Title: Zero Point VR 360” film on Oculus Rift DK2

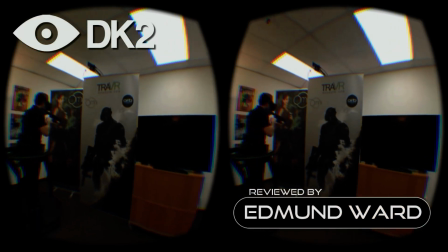[0:14]
Zero Point is a made-for-VR 360-degree film by Condition One.
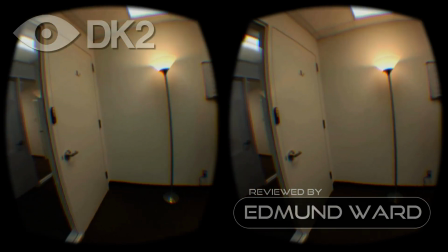[0:19]
It is a documentary about virtual reality featuring a variety of different VR video
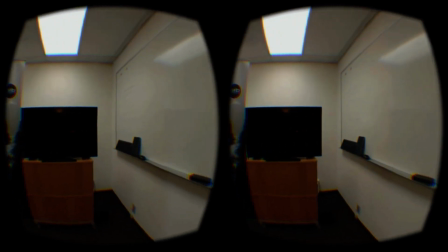[0:24]
clips interspersed and overlaid with interviews with researchers and developers of VR,
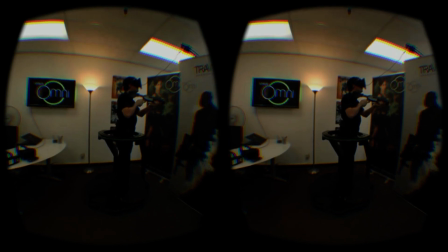[0:30]
prominently featuring Palmer Luckey.
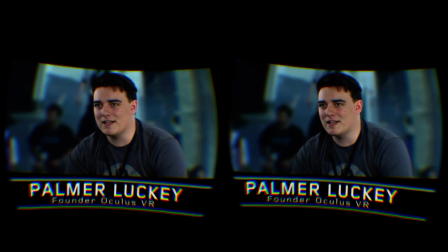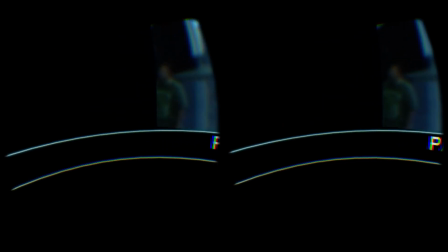[0:40]
There is wide variety in the kinds of video and in how they are made, but they are all of very high production quality.
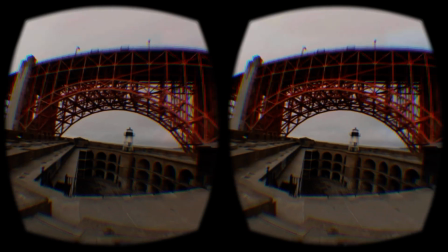[0:47]
They are mostly either a full 360 or 180 degree field of view, and all feature stereoscopic 3D and directional audio.
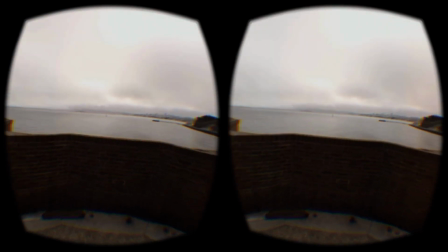[0:56]
In the best clips there are very few obvious stitching errors, even when there is action happening all around you.
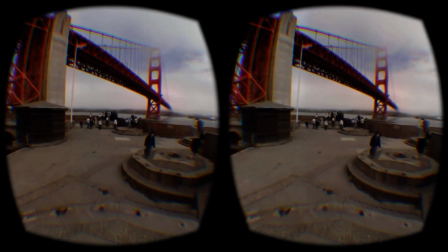[1:02]
Tripods are rarely visible, which has an extremely positive impact on your sense of presence. Zero Point opens with you seated in a rendered IMAX cinema. You are drawn into the screen and past the International Space Station, high above the Earth, until you are swallowed by some sort of spaceship and transported into the video content. At the end you return past the ISS back to your seat in the cinema. The book ending is a bit on the nose, but it is still a pretty cool experience.
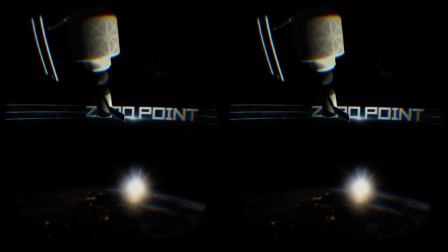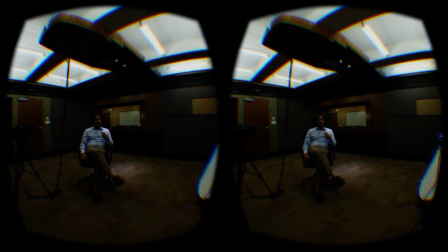[1:52]
The content of the clips varies quite a bit, as do the camera setups, and some are undeniably more realistic than others.
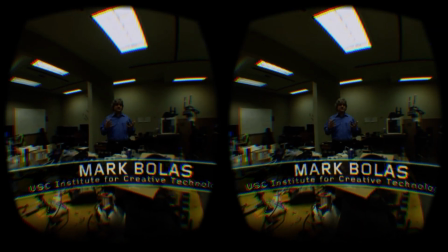[1:59]
Still, this variety does make for a stimulating 20 minutes, and there are lots of really standout moments.
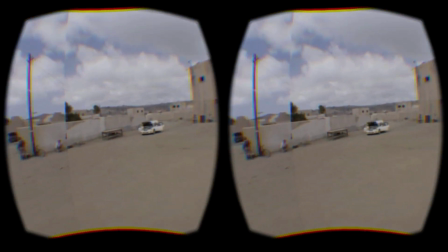[2:06]
The combat training videos are incredibly compelling, in spite of their imperfect projection, thanks in part to the power of directional audio.
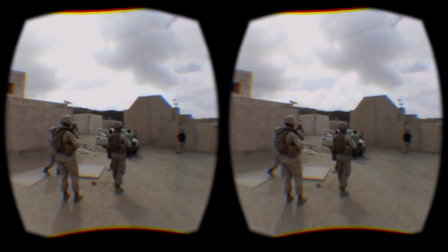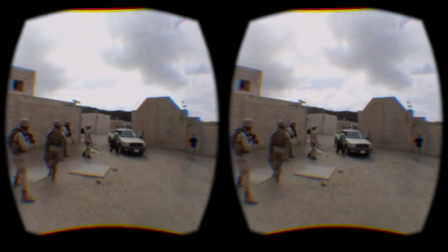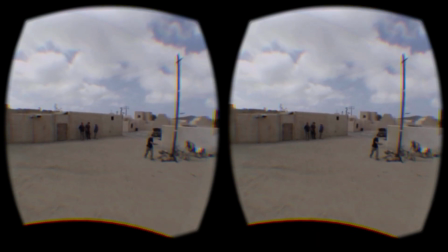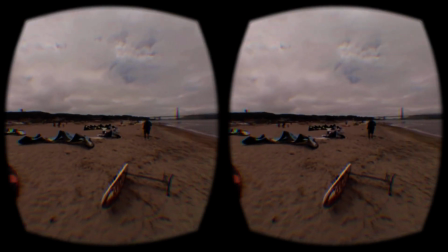[2:30]
The power kites are very impressive in that the stitching errors only rarely appear even
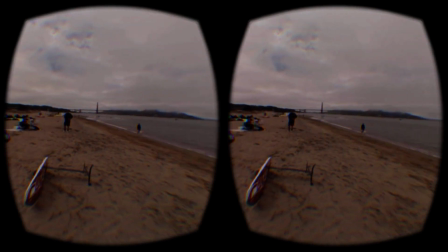[2:34]
though your attention is drawn to the kites which sweep across vast sections of the captured space.
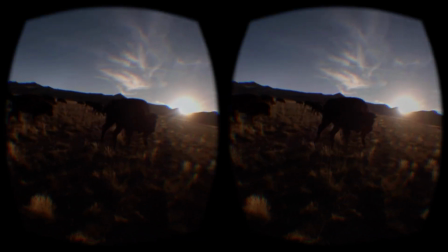[2:40]
My absolute favourite clip is standing amongst a herd of buffalo.
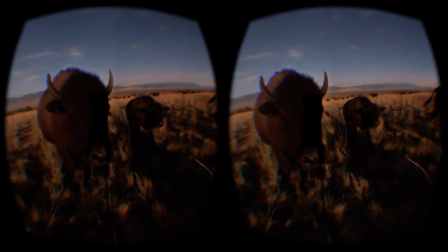[2:44]
When some of them come up to inspect the camera they They get a little too close for comfort and you'll
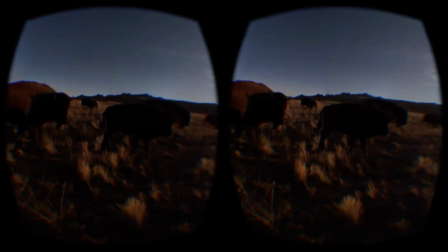[2:49]
be struck with a powerful blend of danger and joy that provokes embarrassing squeals.
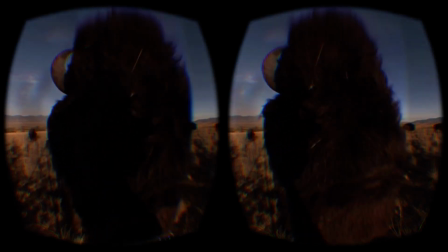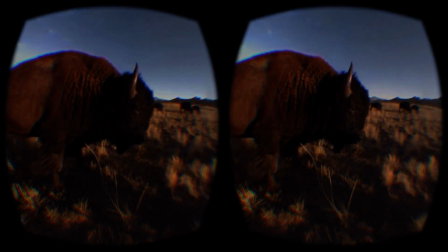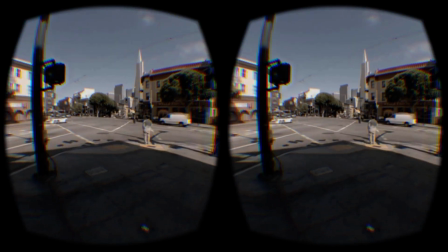[3:04]
The time-manipulated street corner is something special as well, and not nearly as nauseating as you might expect.
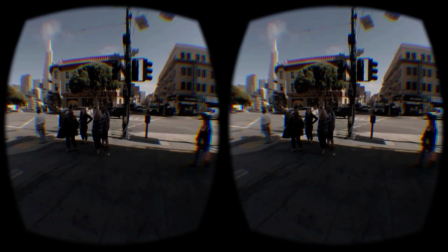[3:11]
The use of slow motion in moving shots seems to be an effective way to keep things comfortable where many other VR videos fall down.
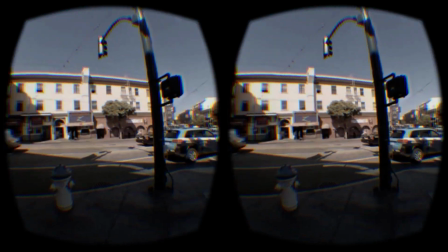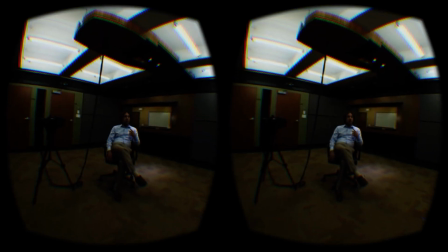[3:24]
Several of the interviews are 3D videos on more limited 120 and 180 degree fields of view.
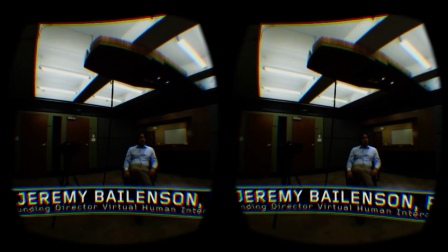[3:30]
They are projected very large and very close, which creates a convincing sense of presence as long as you are focusing on the interviewee.
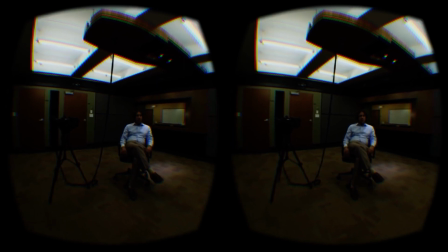[3:39]
The interspersing of these kinds of clips with the full 360 videos forces the
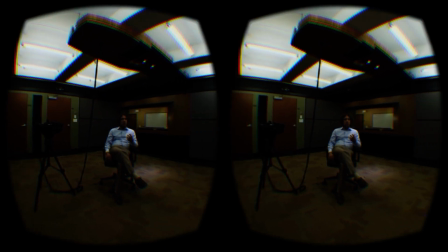[3:43]
player to change from an exploratory mode of viewing to a more passive and receptive one,
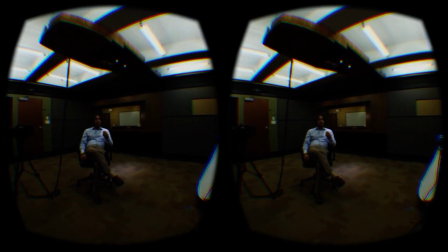[3:48]
and in doing so helps to pace and modulate the viewing experience.
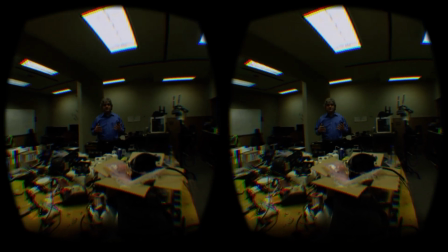[3:52]
The 3D titling encircles you and has the effect of reinforcing a sense that you are physically present in the same space as the videos,
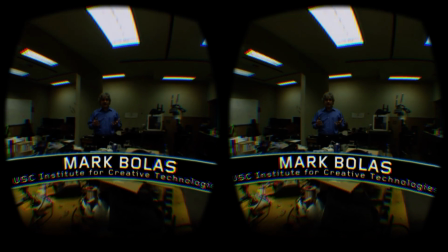[4:00]
even when the videos themselves don't fully surround you.
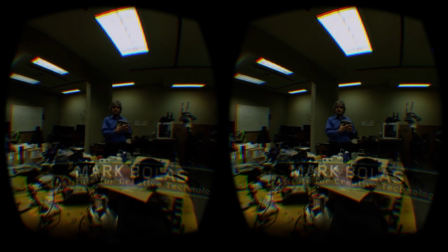[4:04] Just like this, Scott Fisher had perfected a head mount with his 120 degree field of view lenses, I got to try it and I just fell off.
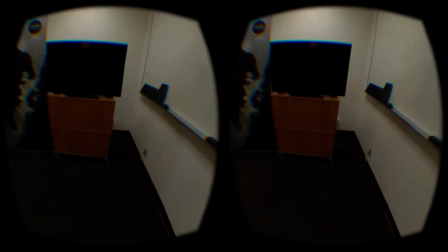[4:12]
Zero Point is a technical triumph that shows off quite convincingly just how good high quality VR video can be.